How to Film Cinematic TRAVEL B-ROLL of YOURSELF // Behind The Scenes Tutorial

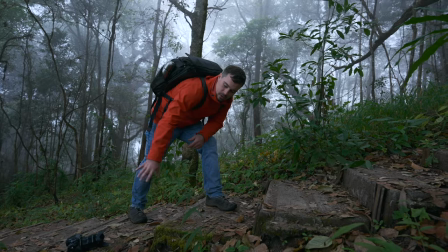12:06 If I would start here when walking, then I would like speed up here and that wouldn't really come natural in the final video. so here I
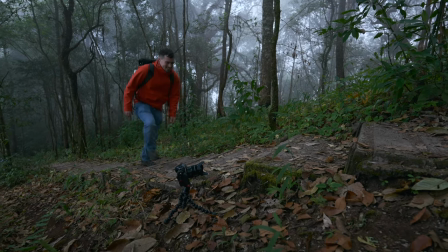12:15 really start around here really so important
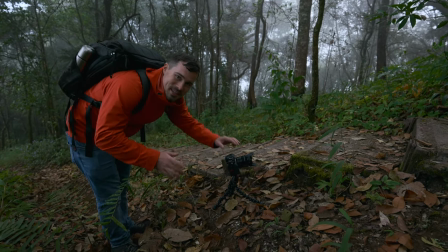12:22 always review the shots after you did sometimes they don't come out as good as you want to so by reviewing
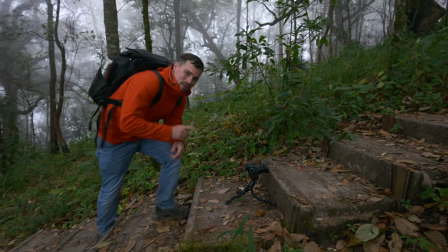12:28 them you can ensure that it's a good one okay now I'm filming the fall and I go wide angle here so that I can be close
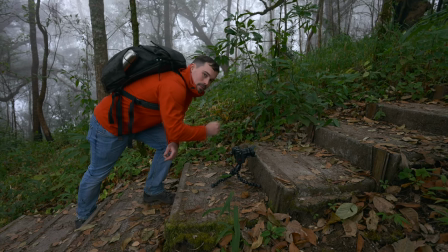12:35 to the step I will walk over the camera and then I make the fall there so will be a bit difficult I think but let's see how
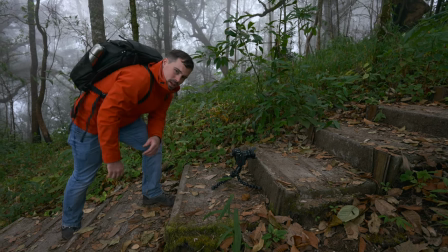12:42 it turns out of course be careful when do some when doing something like that
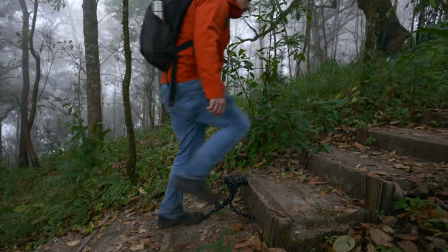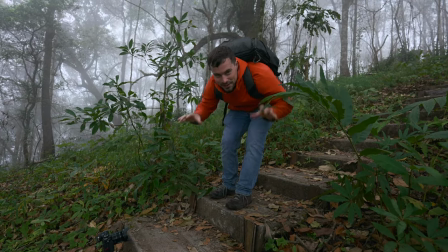12:54 it's good to do that close up because then they don't see that you actually don't fall and you catched yourself perfectly it comes out so good
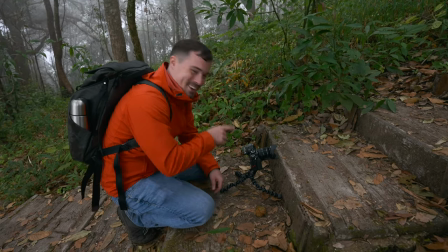13:03 you cannot just see my feet you can actually also see
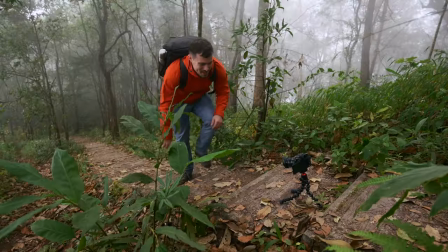13:08 how i really lie there it actually looks awesome so what i will just do now i'll
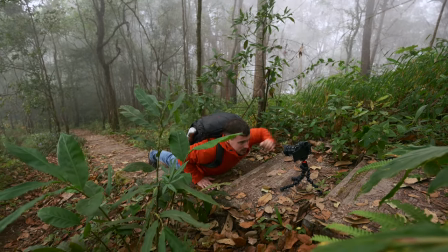13:13 just film myself how I lie here and I get up so this shot will be
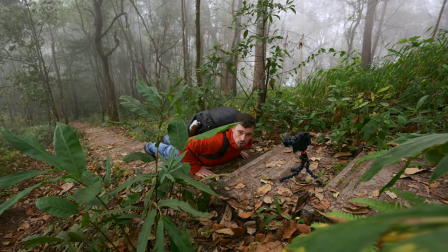13:17 then after the actual fall just to show a bit of like oh that's painful blah blah blah
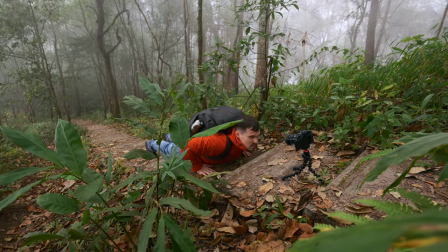13:22 so so really filmmaking is like you never grow up it's exactly the same as I did when I was a child like little skater boy and we were filming every day and improvising some stuff very inspired by Jackass so yeah filmmaking makes you never grow up really.
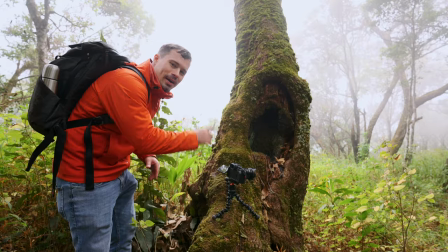13:43 This is actually a very good example here why the gorilla pod is so good.
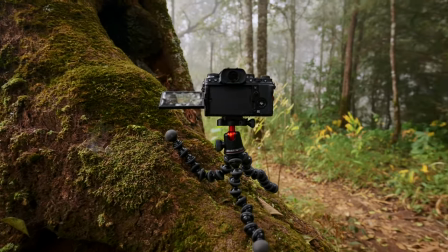13:47 Like you see I could perfectly fit the form here and therefore I can position the camera easily and
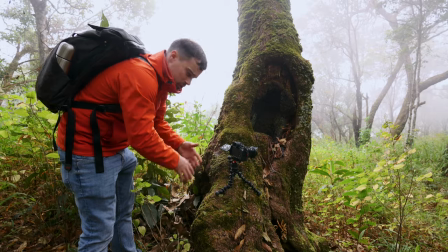13:53 that wouldn't be possible with other tripods so that's why I recommend gorilla pods.
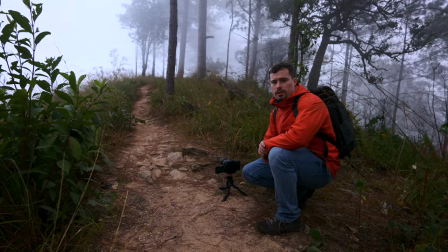13:59 I did some more shots of the plants while we were walking here because they add a bit to this roughness with all the fog around.
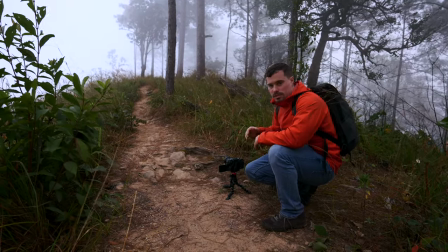14:06 So now I want to take another shot of a trip here. It's just exactly be the same nothing special about this shot just to enhance the story a bit more so
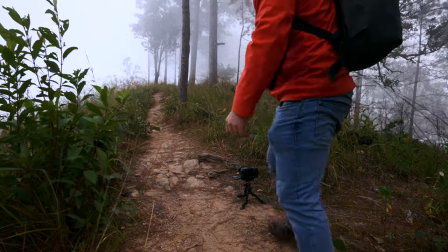14:14 let's do that as well I
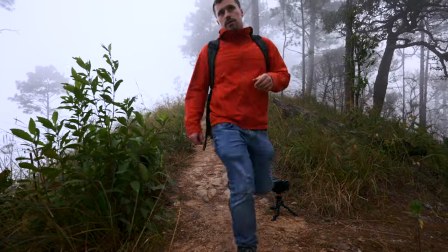14:20 think there was a bit fake so let's do it once more I think that was more realistic so now we've got another close-up shots shot of my head but when I'm walking and I'm breathing heavily so that in hand it enhances the feeling of being exhausted a bit more a little bit longer so that I definitely have some part of the footage that I can use and my tip here is really to to imagine that you would really be exhausted or that whatever you want to play would really happen because then you automatically act in the right way